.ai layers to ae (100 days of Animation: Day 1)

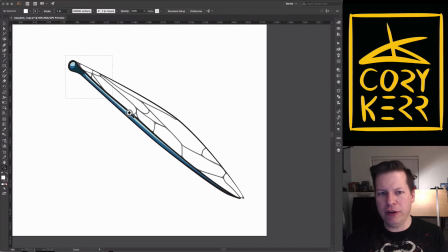259s
So this wing is made out of a bunch of different pieces. You can see the different shapes and everything.
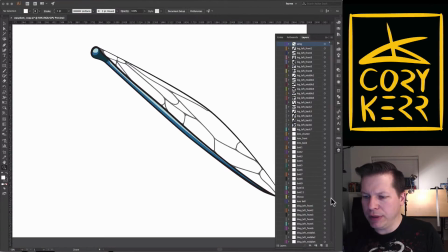267s
But it's all on a single layer because these shapes inside of the wing are not going to move. Now I could do highlights and stuff and have them move, but that's not the style I'm going for. So everything that's going to move together as a unit, I put it on a high level layer, first level layer, right?
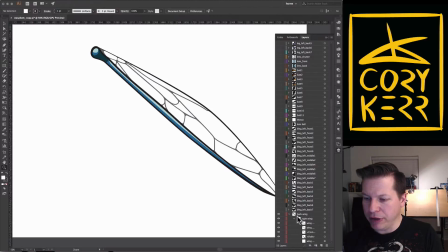286s
These other levels, how they're nested in, they don't show up in After Effects.
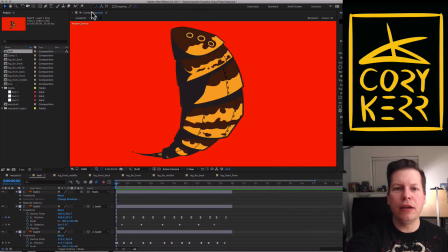292s
So when I bring this into After Effects, if I go here, oh, come on, get me there.
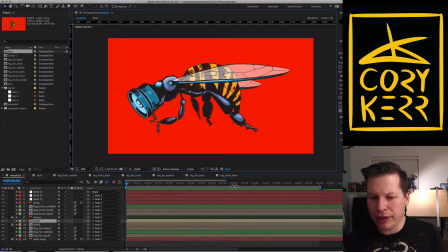300s
All right, so if I go here, you can see that I made this guy move. Watch him move. Hey, look at that. he moves. His wings flap and his lens kind of focuses and everything. And so I kind of animated this guy. I've done this before. This is before day one.
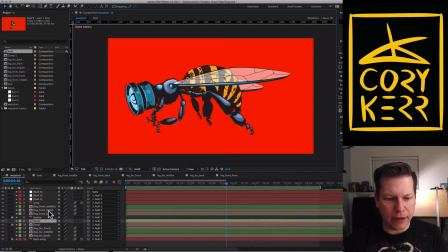318s
But you can look at each one of these. And so I'm going to go like, let's look at the leg front middle, right?
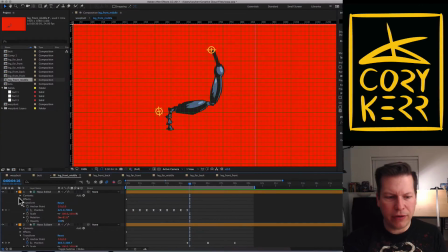327s
So we can look at that. Each one of these has a different
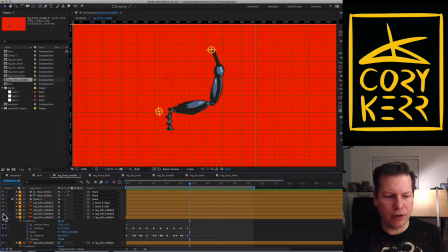334s
layer. So each one of these objects, you can tell, right, is just one of those objects. And each one of those objects that can move independently is one of these guys.
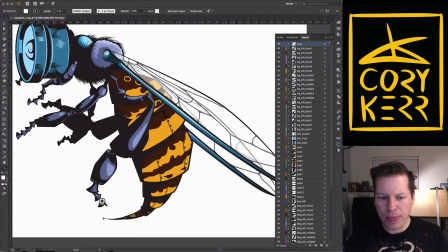345s
Let's turn all these back on. All right, is one of these objects that's a single thing, right? And so if we're looking at from middle, all right, that's this one. So you can see those little guys over there.
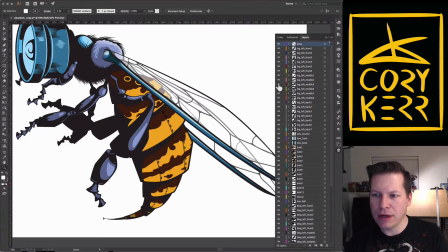359s
If I do this, you can see the different objects. The big one, the other one, right?
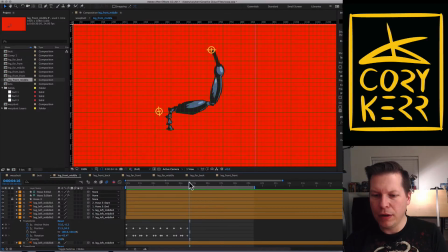366s
And so then I can bring them into Adobe After Effects and I can make them move, right? And so you can see that this guy kind of just drags. And one of the things that I was really going for is some realism.
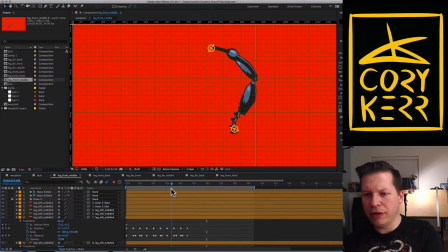382s
And so these little deals right here, right? I feel like they want to be really floppy. And so I'm going to come like this. So as you see, it comes up and they bend backwards. See how it bends back because the force is moving this direction.
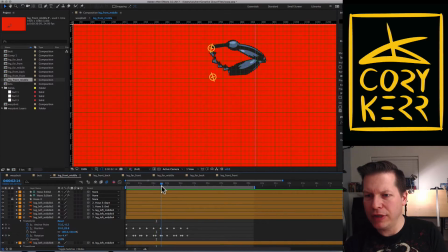401s
Okay, and as that changes and it starts to go down, you see them kind of flop up, right? It happened really right there. So it kind of flops up, and then as it kind of whips down to the bottom, it kind of whips down that arc and slams on the ground, and then it stays solid.
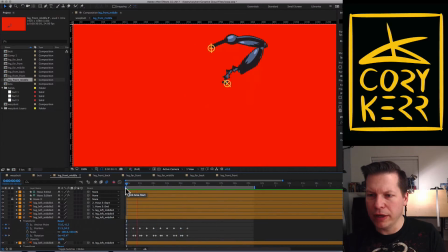422s
So that's kind of what I was going for there. You can kind of see it kind of whip, right?
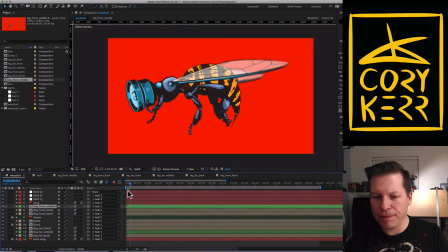427s
And so let me show you the whole thing again now that you have noticed that. And I've got to re-render it. So you'll see this leg come up and then whip as it goes down and then stop and it slams back down and then it drags on the ground like that.
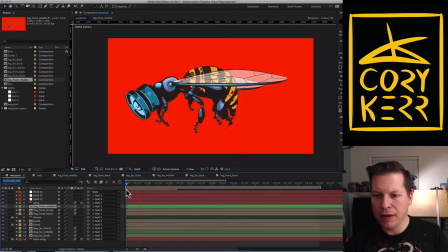446s
So let's watch just that there. And whip, whip, slam, whip, whip, slam, right? So there's stuff like that. The first thing that I did actually when I was experimenting with this, hey, why is this off the screen?
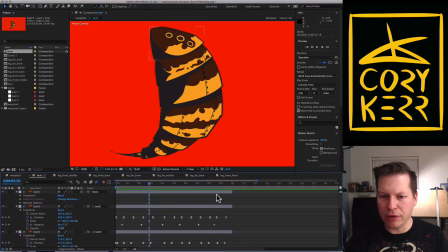461s
There we go. I know there are technical names, but this is the butt, right? And if you've ever seen wasps, they kind of have that breathing where each section moves independently and kind of does this like kind of iron lung looking thing. And so I kind of tried to get that action going.
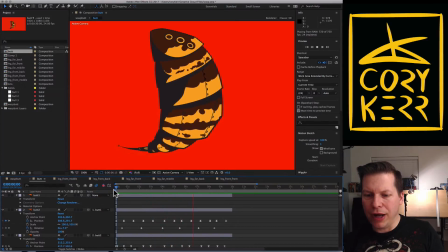481s
And because I set this out as its own object, it can kind of do that little breathe deal.
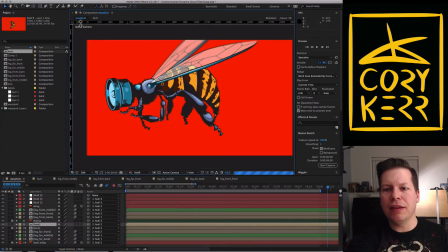486s
And then when I go back to the main thing, you can see
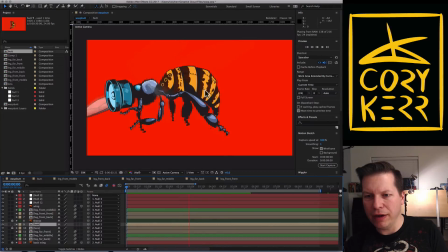494s
that's happening right there. Kind of adds just a little bit of realism. Any little subtle movements that you can do to kind of add that is what I'm going for, right? And then the camera and the wings.